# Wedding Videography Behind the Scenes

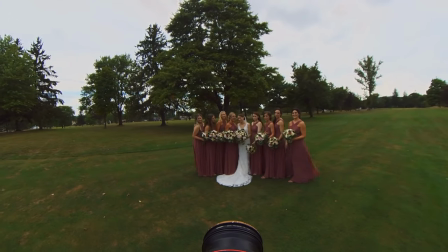So here I'm getting a close-up shot of just the bride.
Alright, let's do like our back.
Just trying to get a little bit of a candid.
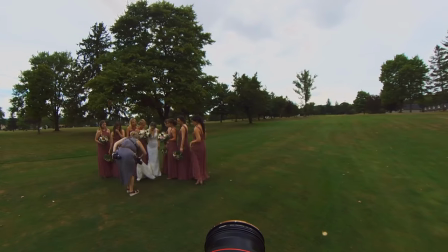We're gonna take golf carts out though and get some nice things. Okay.
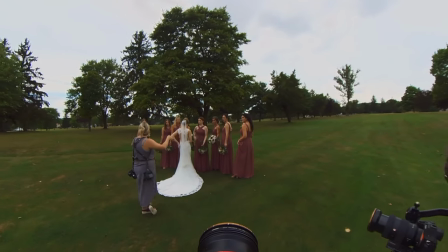She was just like, every time everyone's looking at it, she's like, look at the back of it. She's like, that's why I go to the can.
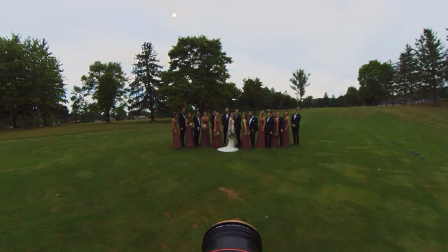You can start recording. Isn't that a song? Yes, it is. All right, y'all ready for this? All right, on the count of three, we're all going to start cheersing and kissing and stuff.
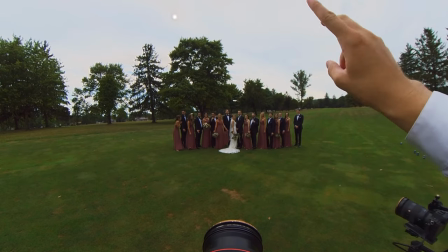All right, ready? One, two, three.
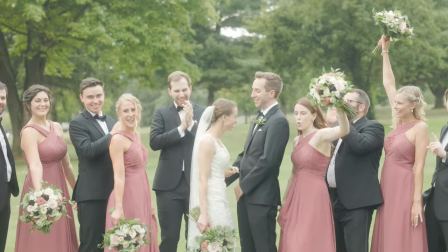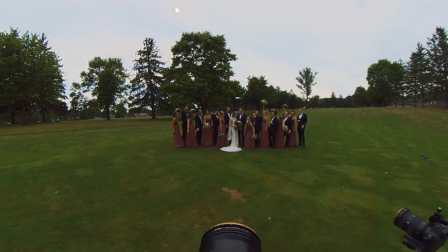So here with my second shoot around, we're both getting two different angles just to make sure that we have something good.
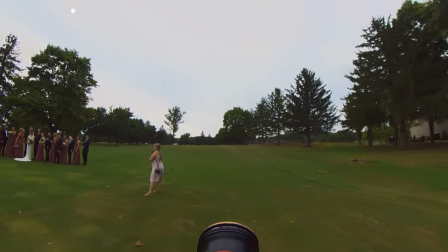Just in case I don't like editing my shot or his shot, then it just gives us two angles.
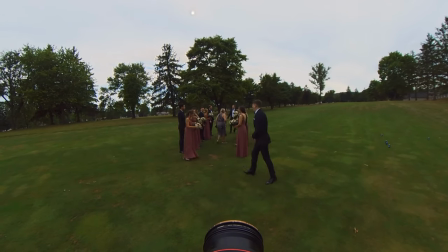So now here with the entire bridal party, we're creating a little bit of like an arch with some leading lines with the people.
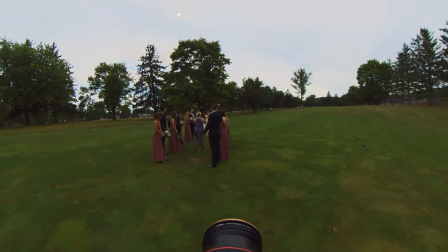So we're going to be getting them running down and then kissing.
I'm going to have to buy like another battery for this.
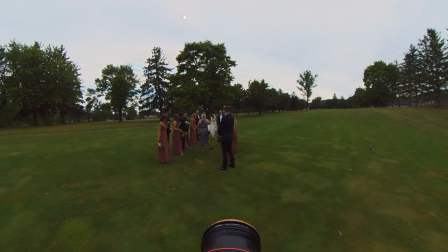I have two batteries. The battery life was actually pretty good. Buy two. Yeah. Like I feel like I'll never be upset at myself for spending money on batteries.
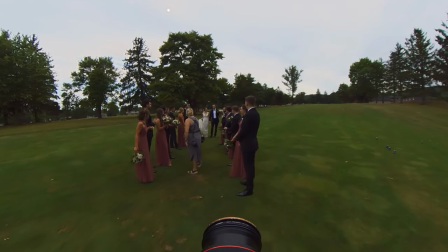Yeah, you can never have too many. I need to buy like one or two more batteries for these guys.
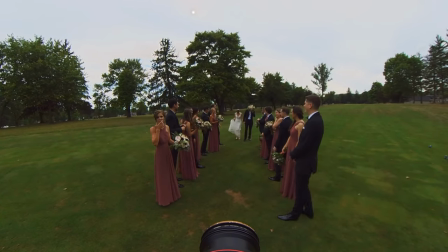Alright, so what is your plan for this? They're walking through, correct? Yep, yep, they're walking through and then they're gonna stop for a kiss.
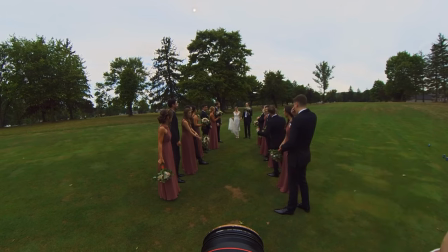Is Tim holding the flowers? Can I walk back? Like can I start like right here and then walk back or is that going to be in your shot?
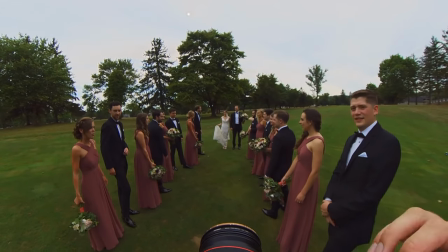Okay. All right. That's what I was trying to mitigate. All right. Ready? Give me one. You guys are going to start looking at each other.
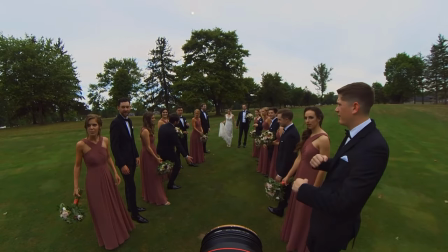We're all cheersing.
So here the photographer is just slightly on to my left while I'm on the right.
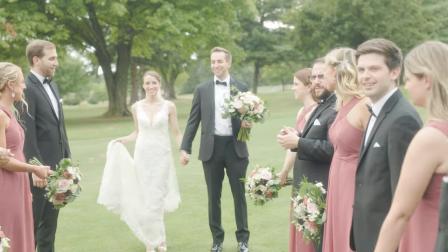We're both not centered, but it's good enough to where you're not even going to tell for those leading lines.
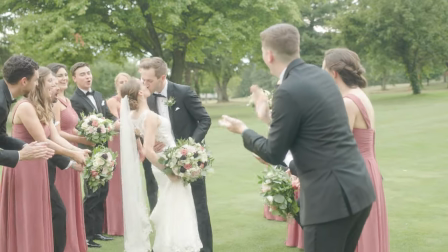And then they're going to stop and kiss there.
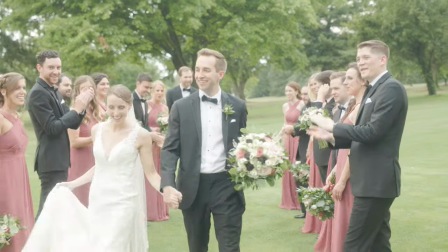and that is going to be a great shot to end the entire video with since we didn't have any sparklers send off or anything like that.
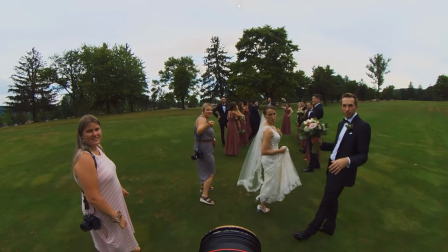Do you need to do it again? Are you good, Josh? I believe I got it. Let me just double check.
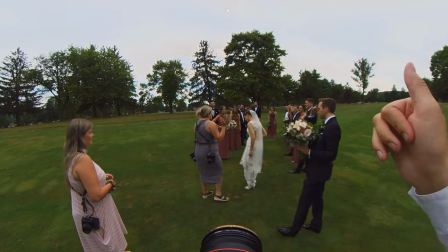Alright, let's do one of everybody walking and then... Yes, I'm good. I don't need it again. Okay.
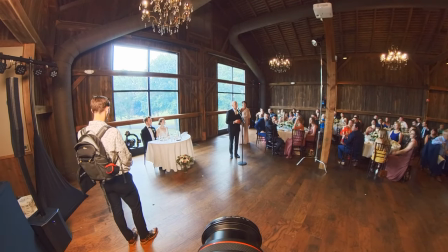Although they are the stars of the show right now, this is a celebration for all of us.
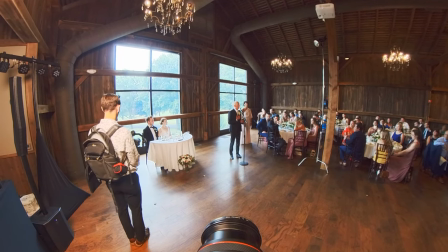Truly, I thank you from the bottom of my heart for what you've done for us. A couple quick, specific thank yous.
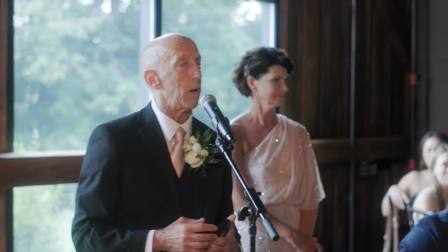So here we're actually now doing all of the speeches.
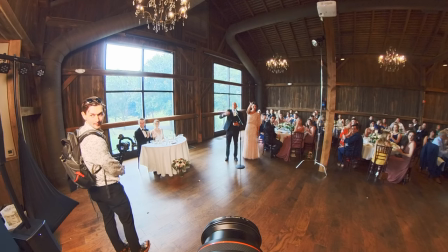Now, I had to preserve some of the battery on this BTS camera just because I only have the one battery.
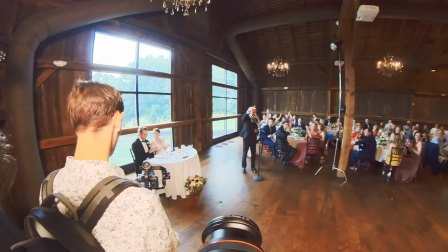But just to give you a little insight, what we did here is right behind us,
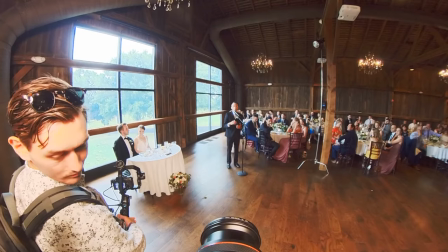There is the Aputure 200x with the softbox on.
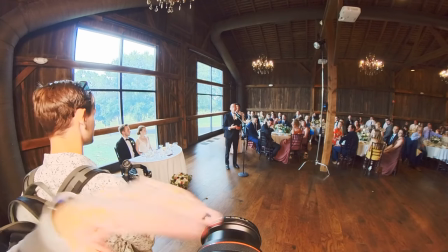That's why you see that my second shooter here is very hot. You can see that we do have a 120d a little off to the right there,
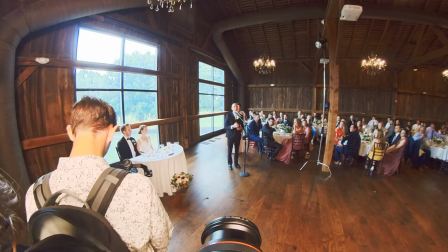which we decided not to turn on because that's going to just be a little too bright then for what we're trying to get.
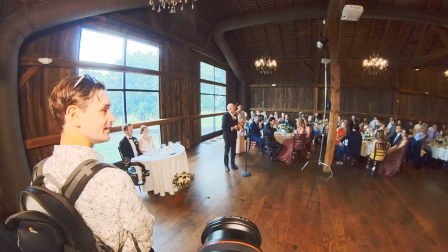We're just trying to expose inside with outside so we don't have to blow out those windows.
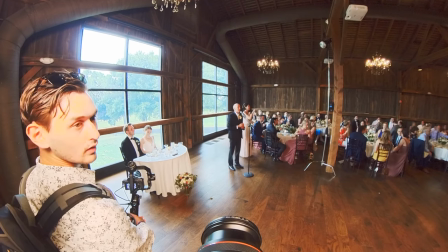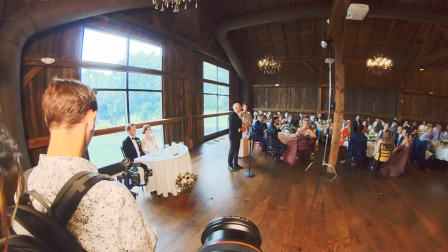So the photographer actually asked if I could cool this light
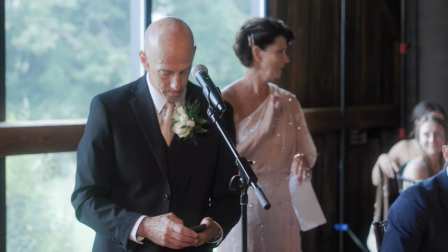down a little bit because it is a little too warm for her compared to outside to inside.
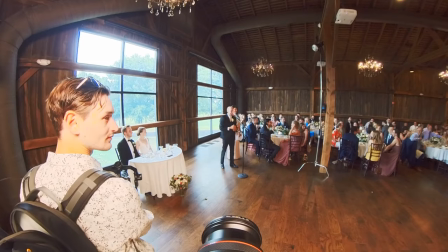So after the father of the brides finished speaking, we pulled the light down and we changed it to match daylight.